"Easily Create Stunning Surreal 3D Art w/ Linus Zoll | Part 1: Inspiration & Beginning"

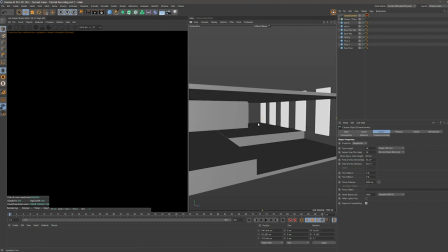[5:15]
um so yeah it doesn't need to be perfect um I'm just trying to um replicate what I did in my original image so I'm
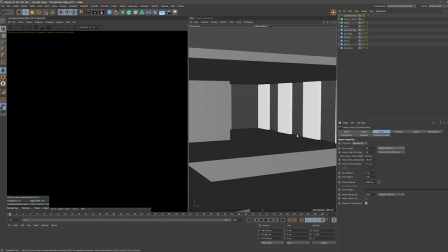[5:28]
also going to change my focal length to portrait mode and leave everything else as it is but I go into my composition setting enable the grid and I like to change the color of these lines because i think the default color is a bit hard to see sometimes
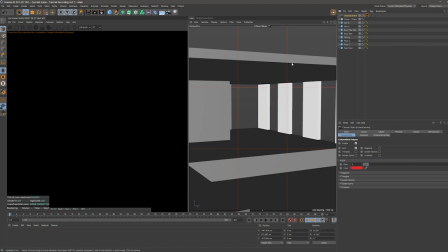[5:47]
especially with these white surfaces so i like to change it to
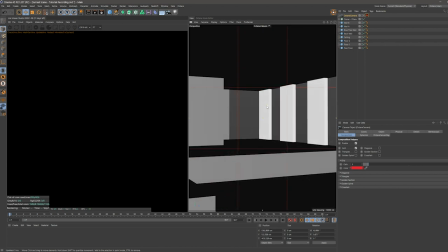[5:52]
red and now i'm just roughly placing my camera we are definitely going to edit this later on again but we need to
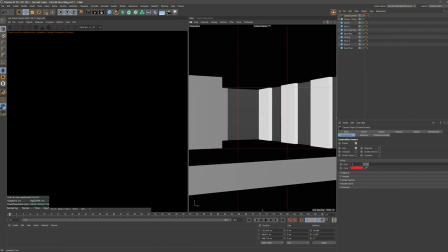[6:04]
start somewhere right all right so the next step would be to start the live viewer first and then try to
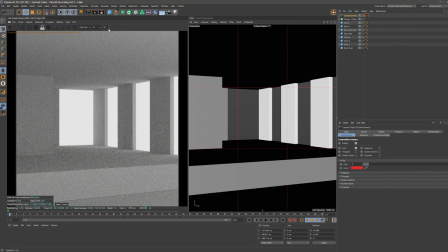[6:19]
yes roughly place our octane daylight so first i'm going to lock my resolution here and scale
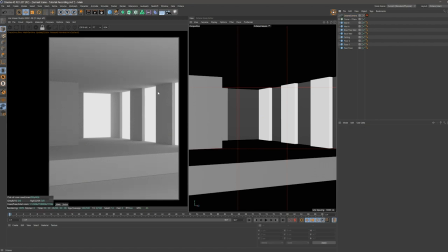[6:28]
it down a bit so i can see the whole frame and yes now i'm going over to objects and
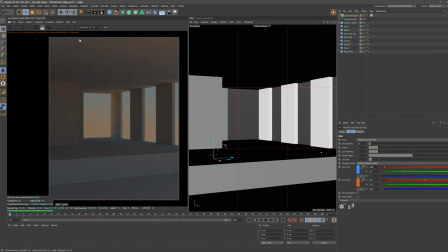[6:39]
add an octane daylight and i use this a lot in almost all of my scenes i think because it just works really great in my opinion you have a lot of settings that you can change and
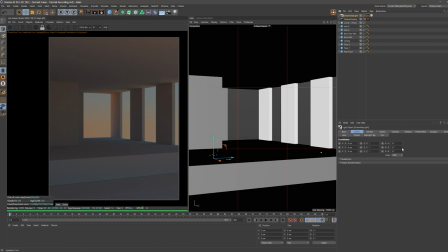[6:54]
it's just always looking very good in my opinion so what you first want to do is go into the coordinates of this object and rotate it a bit so by doing this you can basically
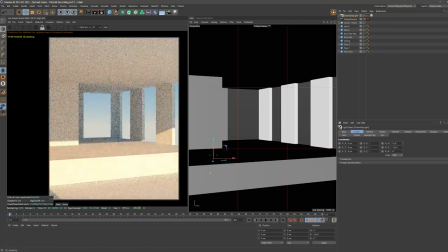[7:11]
yes just tell where the sun is coming from and from which angle is coming from
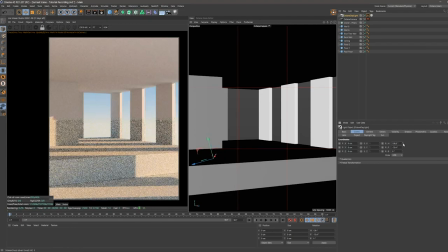[7:20]
so what i'm doing here is trying to get a result that is similar to the image that i have originally created i know that we are later going to change it a little bit again
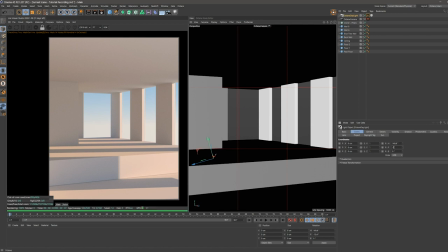[7:38]
but this is a good base to start with okay
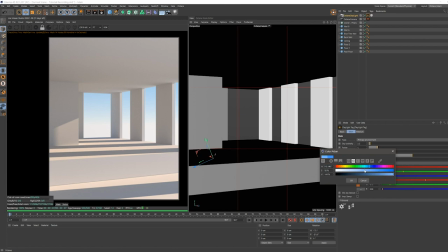[7:57]
so let's go into our octane daylight tag and what What I like to do is bring down the saturation of the blue
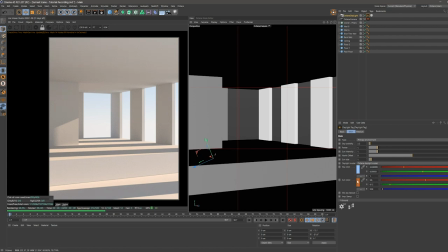[8:04]
because I think in almost all cases it looks a little bit too bluish. But since our scene is going to be placed in a desert, we can leave the sun color as it is.
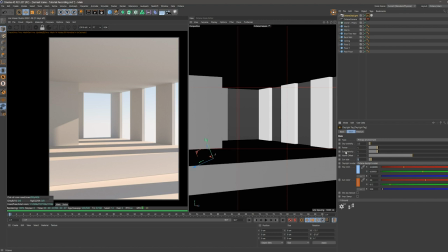So here I'm just trying to show you what happens if you change the sun size. So basically the bigger the sun is, the softer your shadows are. um for this scene I left it
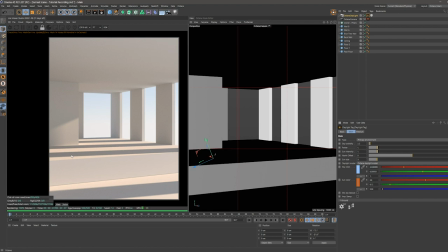[8:36]
at three because I didn't want super sharp shadows um but of course I also didn't want them to be too soft so I thought three would be a nice value um please keep in mind
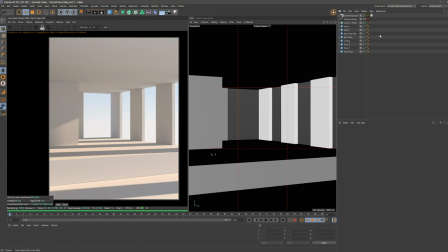[8:52]
that for this render I'm not trying to get like insanely photorealistic um for me it's more important that it just looks good in my opinion and
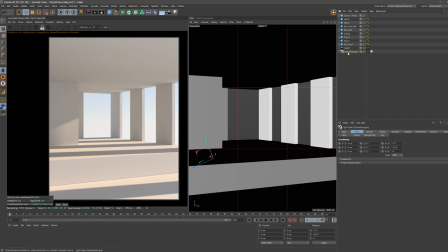[9:07]
it's just not trying to be photo real it's more about um yeah colors and